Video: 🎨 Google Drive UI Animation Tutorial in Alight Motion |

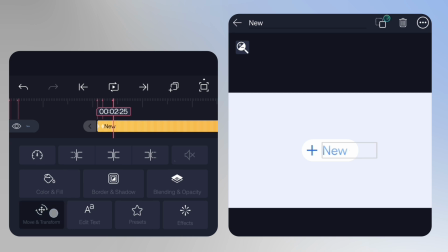(12:48)
Let's animate the text layer as well. Add position keyframes so the text enters from right to left, matching the direction of the previous transition and keeping the animation flow consistent.
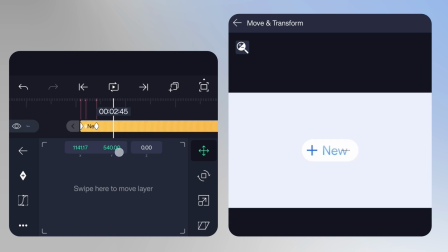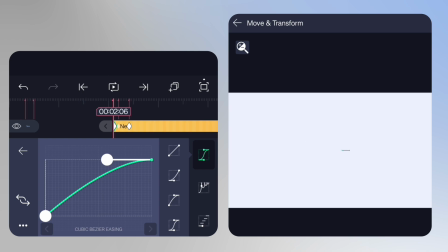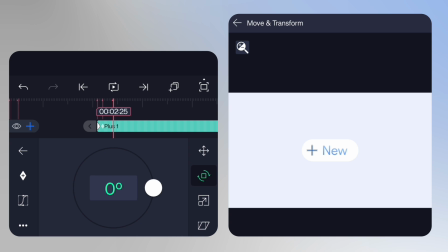(13:15)
Next, animate the rotation property of the shape layer to add a bit of dynamic motion and make the scene feel more alive.
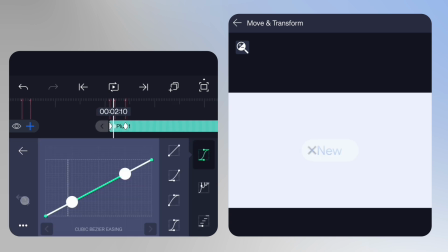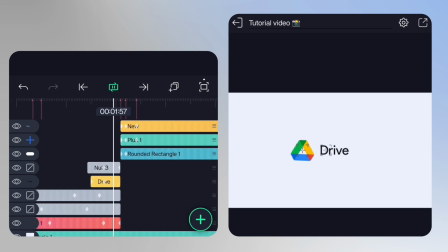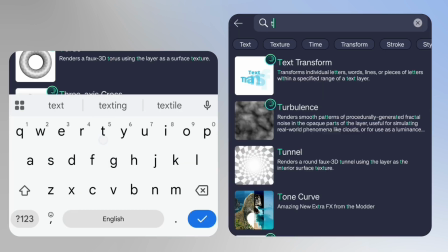(13:41)
Finally, I've added a text spacing effect to the text layer for a cleaner and more premium appearance.
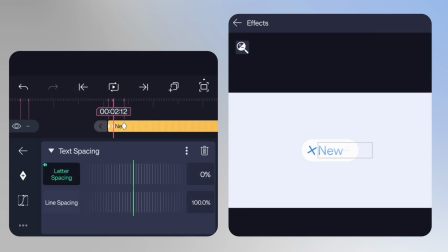(13:46)
Adjust the values to match the look shown on the screen.
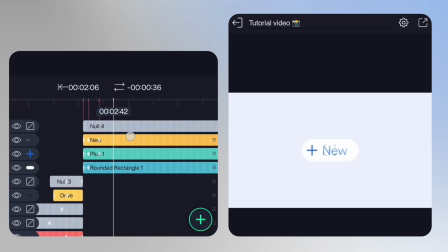(14:01)
Now create another null layer and link all the current layers to it. This will allow us to animate the entire scene together while keeping everything organized.
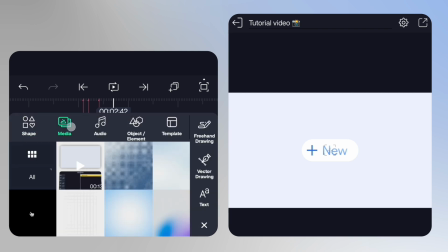(14:14)
Next, import the cursor PNG.
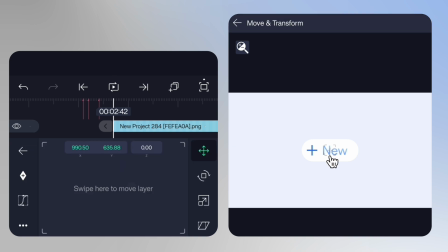(14:16)
Make sure you do not link it to the new null layer because we'll be animating the cursor independently for a more realistic interaction.
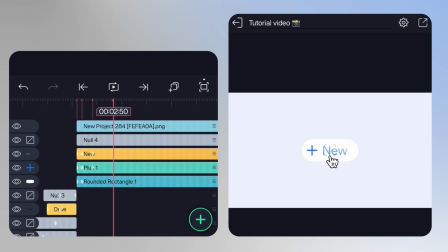(14:24)
To synchronize the movements, let's first add markers on the timeline. These markers will help us line up the animations perfectly.
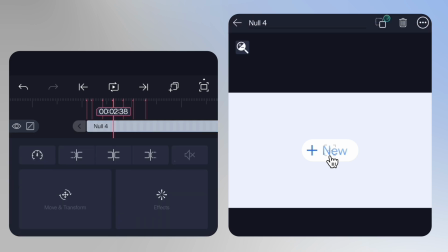Start by animating the null layer. Add position keyframes at the marked points on the timeline. At the middle keyframe, move the null layer slightly upward to create a subtle floating effect.
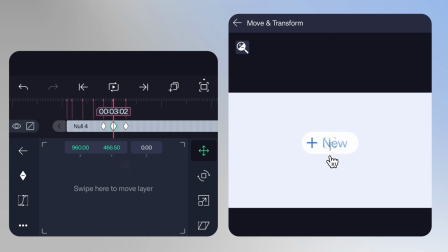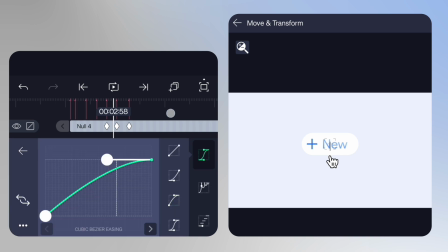(15:06)
Apply a combination of ease out and ease in graphs to make the movement smooth and natural.
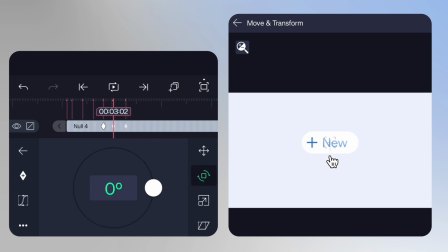(15:14)
Now, at those same markers, add rotation keyframes to the null layer. Create a gentle rotation by adjusting the middle keyframe, just as shown on the screen. Apply the same easing curves so both the position and rotation animations blend seamlessly.
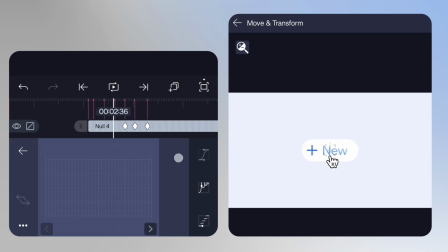(15:34)
With the main animation complete, it's time to bring the cursor to life.
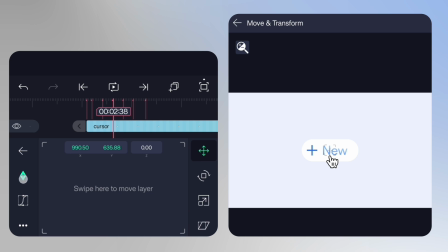(15:39)
Add a position keyframe for the cursor layer 1 marker before the null layer animation begins. Then, place the second keyframe where the cursor and null layer animations first align. At the first keyframe, position the cursor slightly lower so it naturally moves into the scene.
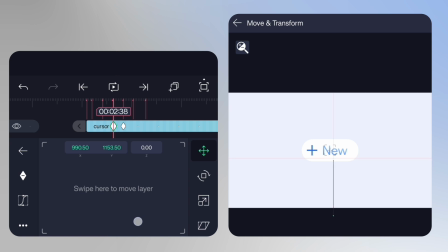(16:00)
Apply an ease out graph to make the cursor movement feel smooth and responsive. Move to the next marker on the timeline and continue adding position keyframes. Animate the cursor's path exactly as shown on the screen. Next, animate the rotation property of the cursor.
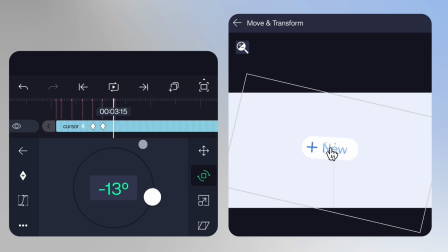(16:17)
Add subtle rotation keyframes to match its movement and make every interaction feel more realistic.
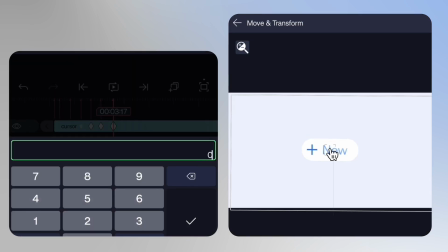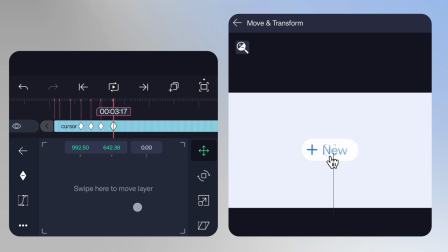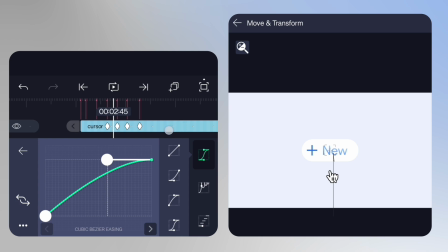Finally, apply the same easing graphs used throughout the animation.
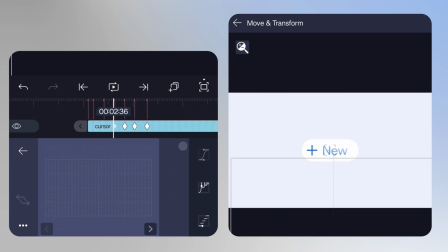(16:48)
Keeping the motion curves consistent helps the cursor blend naturally with the rest of the scene and gives the entire Google Drive UI animation a polished,
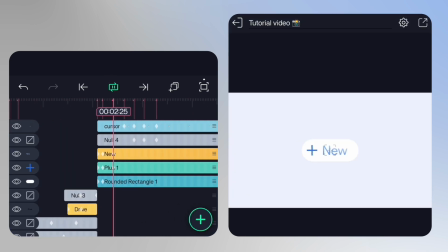(16:57)
professional finish.
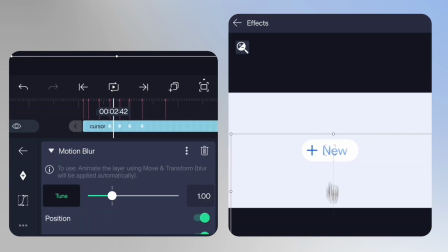(17:03)
Now, enable motion blur for all the layers to make every movement smoother and more realistic.
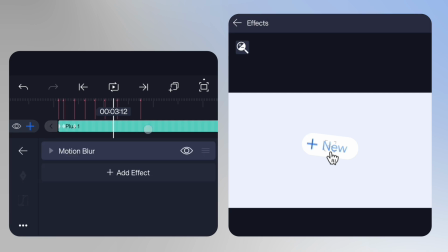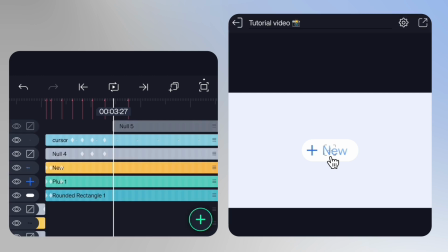(17:17)
Create another null layer and link both the cursor layer and the previous null layer to it.
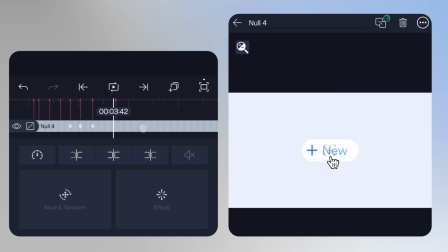(17:22)
This will let us control the entire interaction with a single animation. Let's animate this new null layer. Add scale keyframes, and, at the middle keyframe, slightly reduce the scale to create a subtle pressing effect.
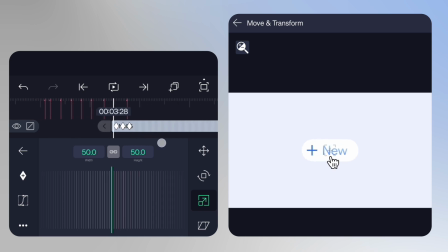(17:35)
This small detail makes the interaction feel much more dynamic. Next, animate the opacity of both the shape layer and the text layer.
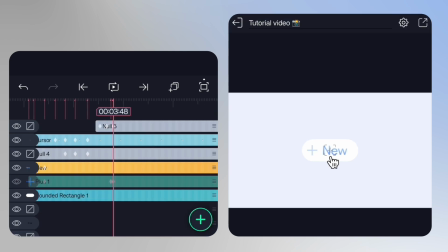(17:43)
Fade them out smoothly, then trim both layers since we won't need them later in the animation.
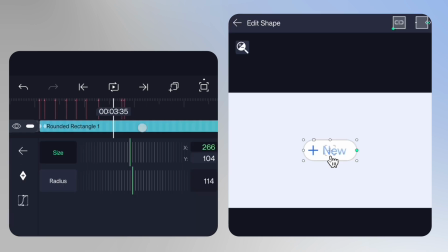(17:54)
Now let's animate the base rectangular shape. Add scale keyframes.
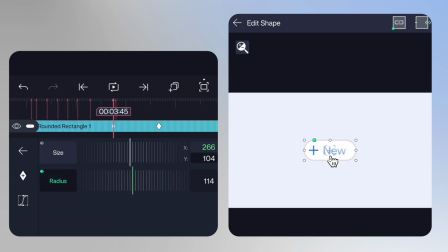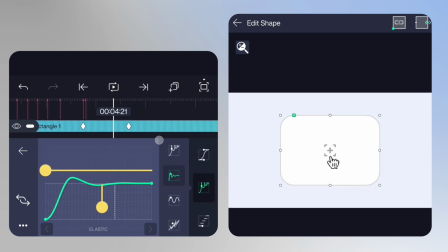(18:16)
Apply a bounce curve to give it a lively, responsive feel. To make the motion even more engaging, add rotation keyframes to the base shape.
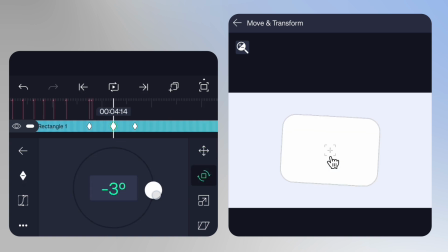(18:25)
Simply adjust the rotation value and create a middle keyframe for a subtle tilt effect.
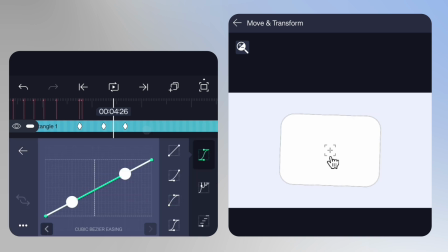(18:30)
Apply the same easing curves shown on the screen to keep the animation consistent.
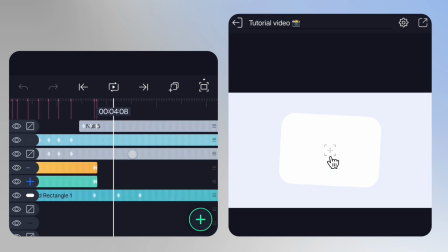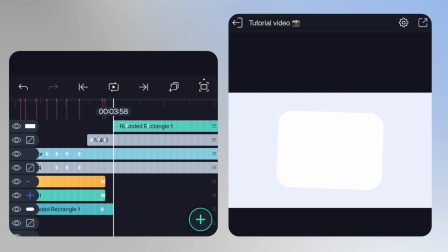(18:44)
Next, split the rectangular base layer at the required point in the timeline. This gives us more flexibility for the upcoming animations.
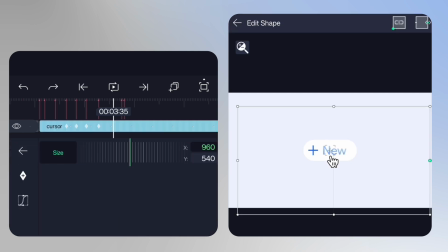(18:55)
Now, reanimate the cursor layer. Adjust its position keyframes to match the interaction and guide the viewer's attention naturally through the scene.
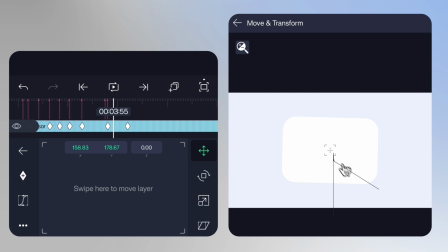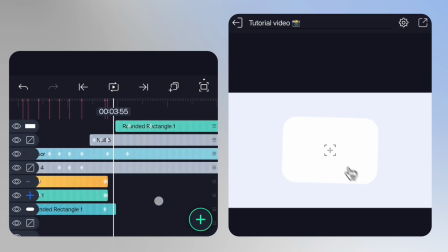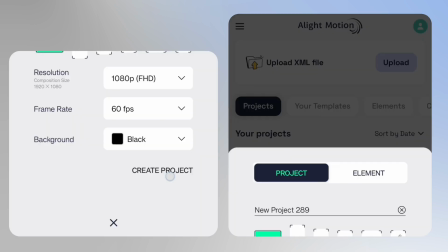(19:20)
It's time to create another composition, so follow along carefully.
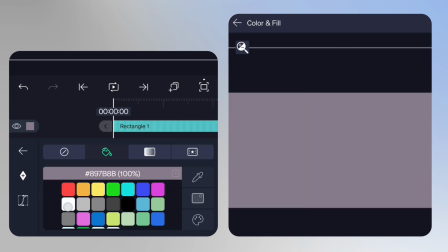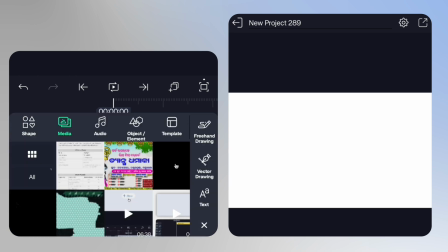(19:33)
Build the first layer as shown, then repeat the same process for the remaining 3 layers.